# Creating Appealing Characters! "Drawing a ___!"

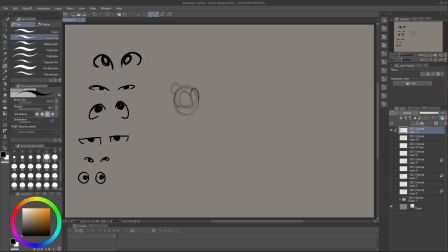So first up on my list is Goofy. And specifically, I'm thinking about his 90s iteration that features in Goof Troop, a Goofy movie, and an extremely Goofy movie.
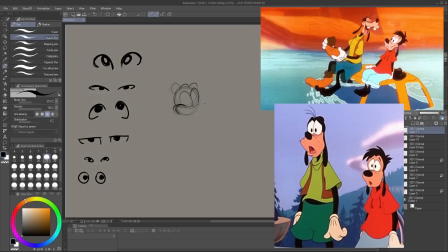Now, the Goof Troop design differs a bit from what the movies did, but it did lay the groundwork for a very friendly and everyman dad look of Goofy here, as opposed to his earlier designs. I think that Goofy is honestly just a brilliant design no matter what form he takes,
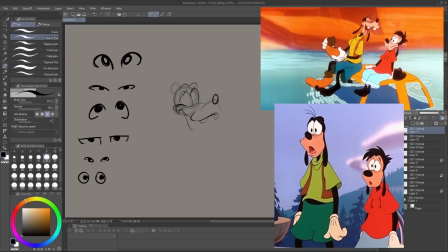but 90s era Goofy is just so warm and friendly. Let's break down these shapes and what they're saying to us about this character just through the design. Goofy has a small round head contrasted with a big nose/muzzle and big expressive eyes.
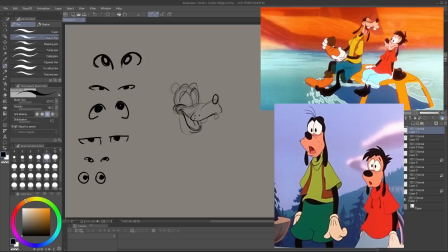Even compared to other Disney Toon characters, Goofy has some of the biggest eyes. This makes Goofy's expressions one of the first things you'll notice about him. And combine that with the big mouth and small head, it gives the impression of a character who's, well, probably not very smart.
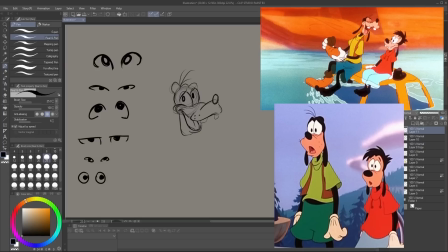Especially when you take into account the bump on his head, but also a character who is very sincere and wears all of his feelings directly on his sleeve. In early cartoons, Goofy's big expressive eyes could emphasize how hard he was thinking about something,
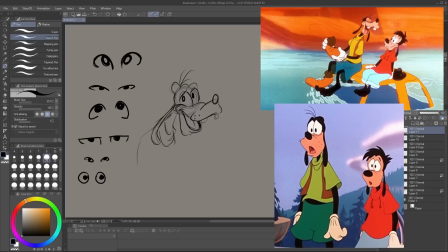and the payoff would be when he came to some sillier backwards conclusion with a big confident smile. And this expressiveness also works great in communicating Goofy as a sort of hapless but well-meaning father figure.
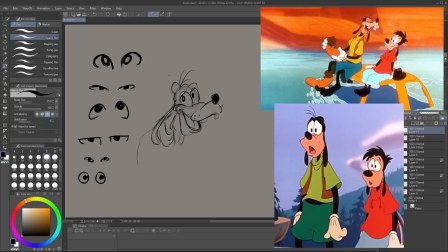We've got the scrawny dad bod here at work too, a nice long bean shape. And one very distinct characteristic of Goofy's design has always been his sloped shoulders and slightly hunched back.
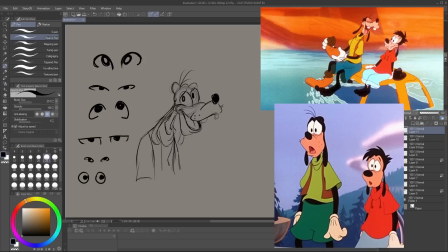The hunchback implies a more laid-back nature, but the sloped shoulders in particular are really a distinguishing part of Goofy's character design, because it's very purposefully breaking the idea of, quote, men have triangle bodies and women have hourglass features,
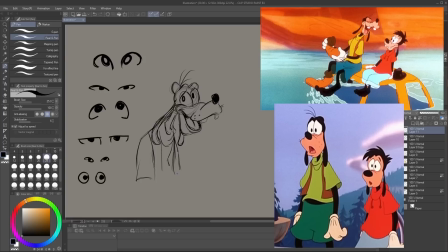unquote, that you commonly see in character design. And this was undoubtedly a choice originally made to make Goofy look more effeminate and unmanly, but honestly, it just works really well as part of his design. And looking at his design overall,
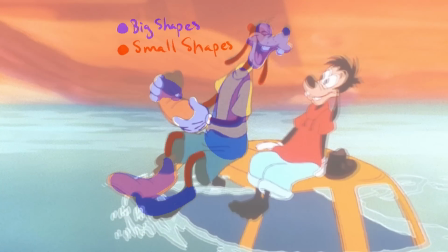you can see how the contrast in shapes big and small communicate that Goofy is just kind of an awkward fella.
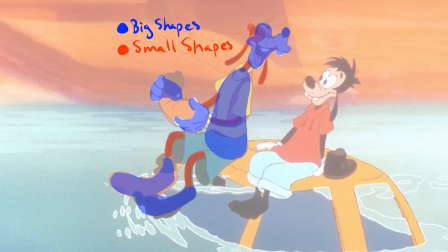Big feet imply clumsiness, lanky limbs, and clothes that typically fit a bit too big on him, definitely implying a sort of sloppiness or carefree attitude, or to get a little deep cut here, imply that Goofy is lower class.
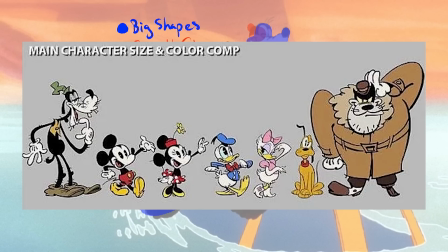Or, if you look at his recent iteration, just an actual hobo probably, which is not flattering, I know,
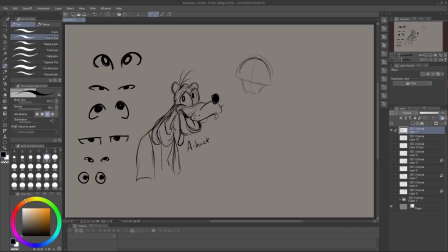but I am just looking at the shape language and telling you what it's saying. Next up, another character design I love, Yzma from The Emperor's New Groove.
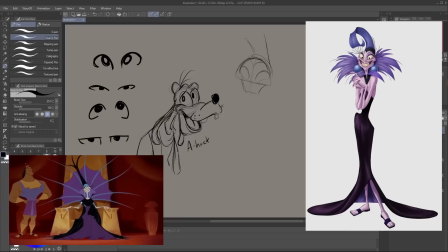This is a really great example of putting contrasting character designs next to each other to create an appealing dynamic, by the way. Yzma is small and thin next to the huge-looking Kronk. A great design pairing.
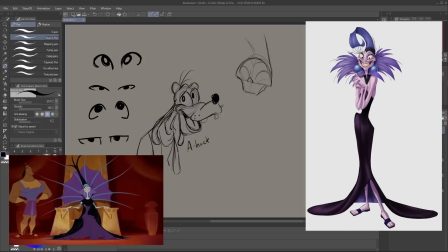But Yzma's design in itself tells us so much, and the way it is exaggerated to the extreme makes it easy to point out. Obviously, Yzma's shape language is giving us a lot of long, thin triangles and skeleton imagery.
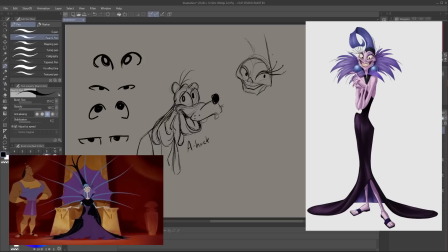Spindly, just skin and bones. Her wrinkles, baggy eyes, and saggy deflated boobs tell us that she is an old lady. But here's where we get the real flair of this design, and that's in her costuming.
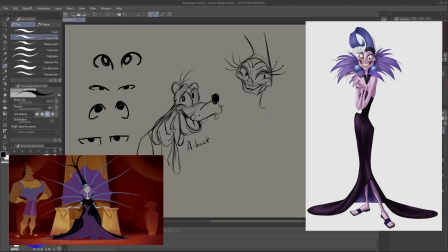Yzma wears big, expressive headpieces. She's a diva, and we know this just by looking at the kinds of outfits she wears.
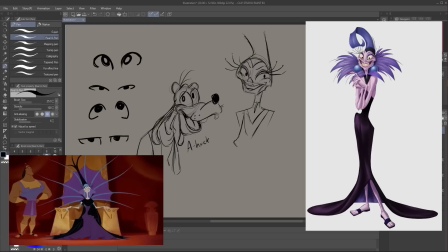Things that make her look bigger, taller, and more intimidating, but always also looking high class and fancy as well. Her long eyelashes imply that she loves to take the time on herself to look feminine and regal.
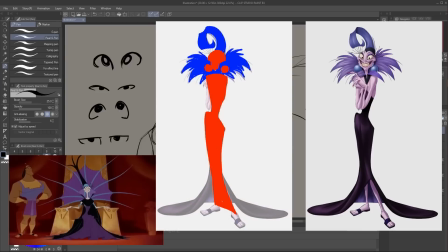Again, if we pull back and look at this design as a whole, Yzma and her headdresses often give her silhouette a very elegant look. The top-heavy flare with a thin bottom that reminds me of a fan or a fancy piece of art deco.
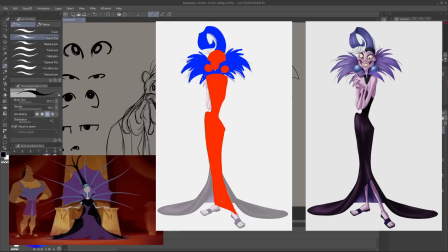Her emphasis on her headpieces implies Yzma's ego and vanity.
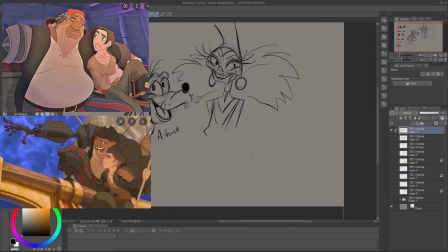And then let's take a look at another villain, John Silver from Treasure Planet. God, I love this character design so much. It perfectly outlines the inner conflict he will struggle with in the movie. And while we're talking about Treasure Planet, here's a little nugget of something to think about.
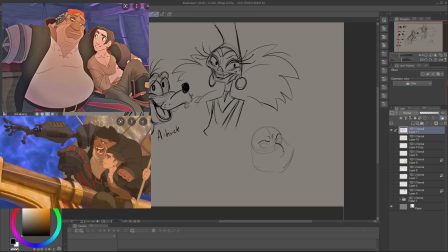Dr. Doppler and Goofy share a lot of similar character design choices, but what specific thing about Doppler's shape language communicates his very different personality from Goofy's?
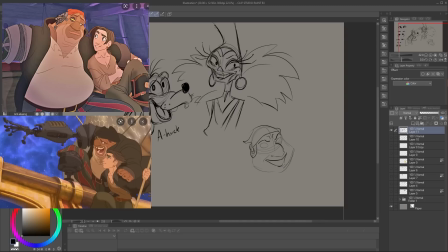Anyway, Silver. Just a big, intimidating, fearsome, and yet absolutely soft-looking dude. This character design is shooting straight for the stars, guys. It's got everything it needs.
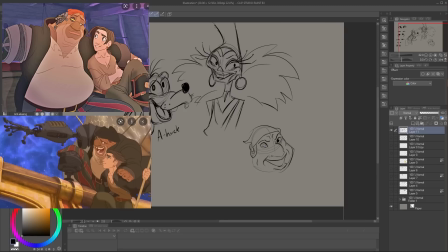There's a lot of aliens in Treasure Planet, but Silver is definitely more on the human-looking side. He has just enough non-human features to make your brain kind of do a double take. And then his cyborg parts also invoke a cold, harsher, battle-worn side to him.
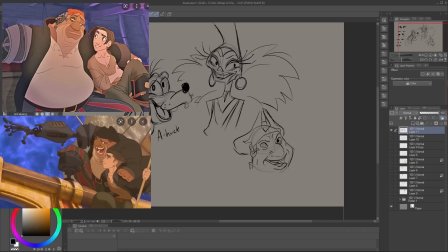He's got squinty, small eyes and a big nose, which, depending on the context of the scene, can either make Silver look really intimidating or make him look like jolly old St. Nick. And of course, his big belly also communicates just an overall pleasant warmth to the man.
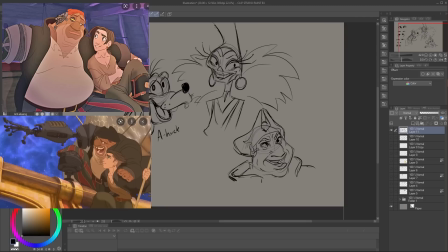Dad bod. Everyone loves a friendly-looking dad bod. And notice how Silver's shape language changes when he goes from Jim's surrogate father figure,
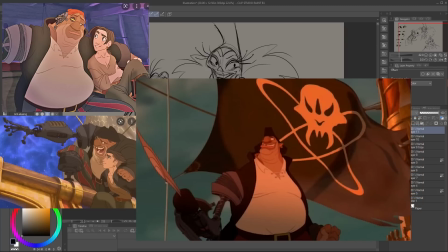the cook, John Silver, to dreaded pirate captain, John Silver.
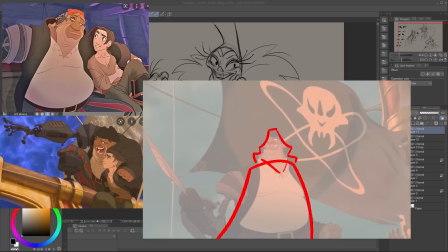The coat and the hat suddenly transform a lot of Silver's soft and round features with a more triangular, harsher shape.
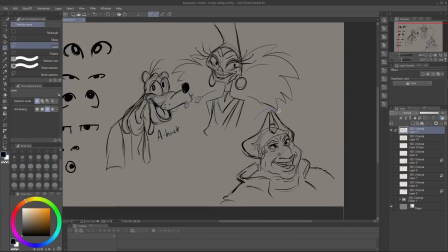One more, just to get a wide range of different kinds of designs in here. Lilo from Lilo and Stitch.
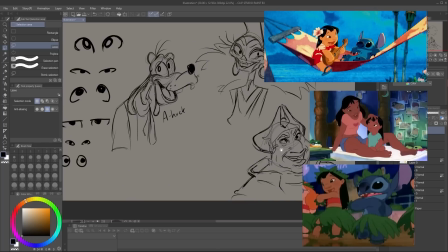It might be surprising to y'all that I didn't choose to talk about Stitch out of these two, but while Stitch is a great design, I gotta talk about Lilo. Lilo is a deceptively simple design, and what makes a lot of Lilo's characterization and quirks come across so well is because her shape language clearly communicates that Lilo is just a little kid.
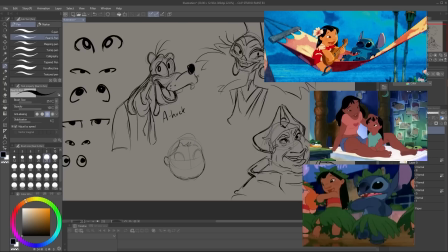Our proportions change a lot as we grow up, as I'm sure you would not be surprised to hear. So Lilo here is a great example of how to draw young-looking characters. Her legs are shorter than her body, her eyes and her head are large, contrasted with small hands and feet.
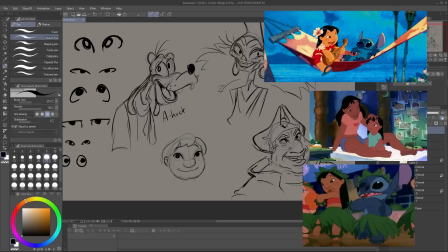She's got long hair, and because she's so short, that hair reaches all the way down her back. And obviously, the difference in Yzma and Lilo's proportions helps signify their very different ages.
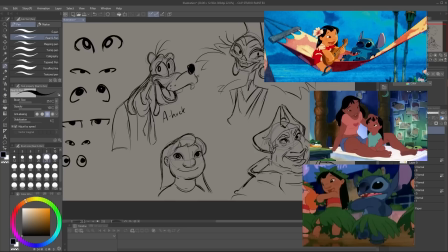So learning how the body changes as we get older helps you use shape language to communicate the ages of your characters effectively.
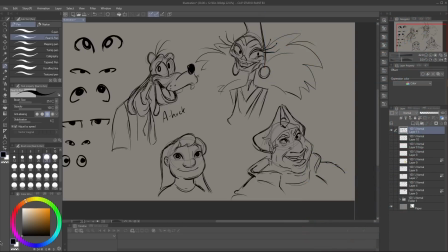And of course, we can take all of these characters we've talked about and silhouette them.
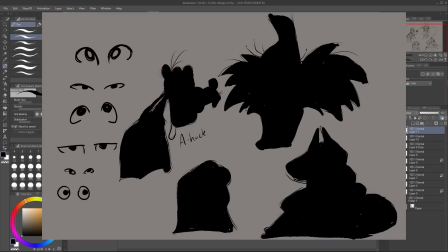And even just from these silhouettes, it's very obvious who is who.
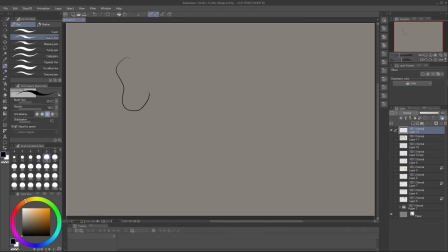Learning how to create appealing characters is also about learning how to create diverse characters. You may master the appeal of one character design, but you can't really call yourself a master cook if you only know how to make a really good grilled cheese, you know?
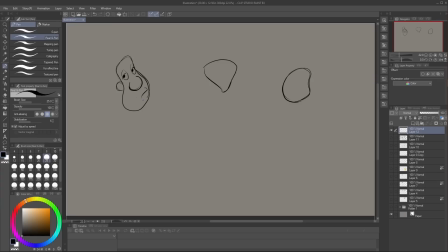So all of these principles are great and all, but you might be asking, how do I start practically applying this to my own art? I get these concepts, but when I go to draw, I just kind of find myself getting back into my usual patterns.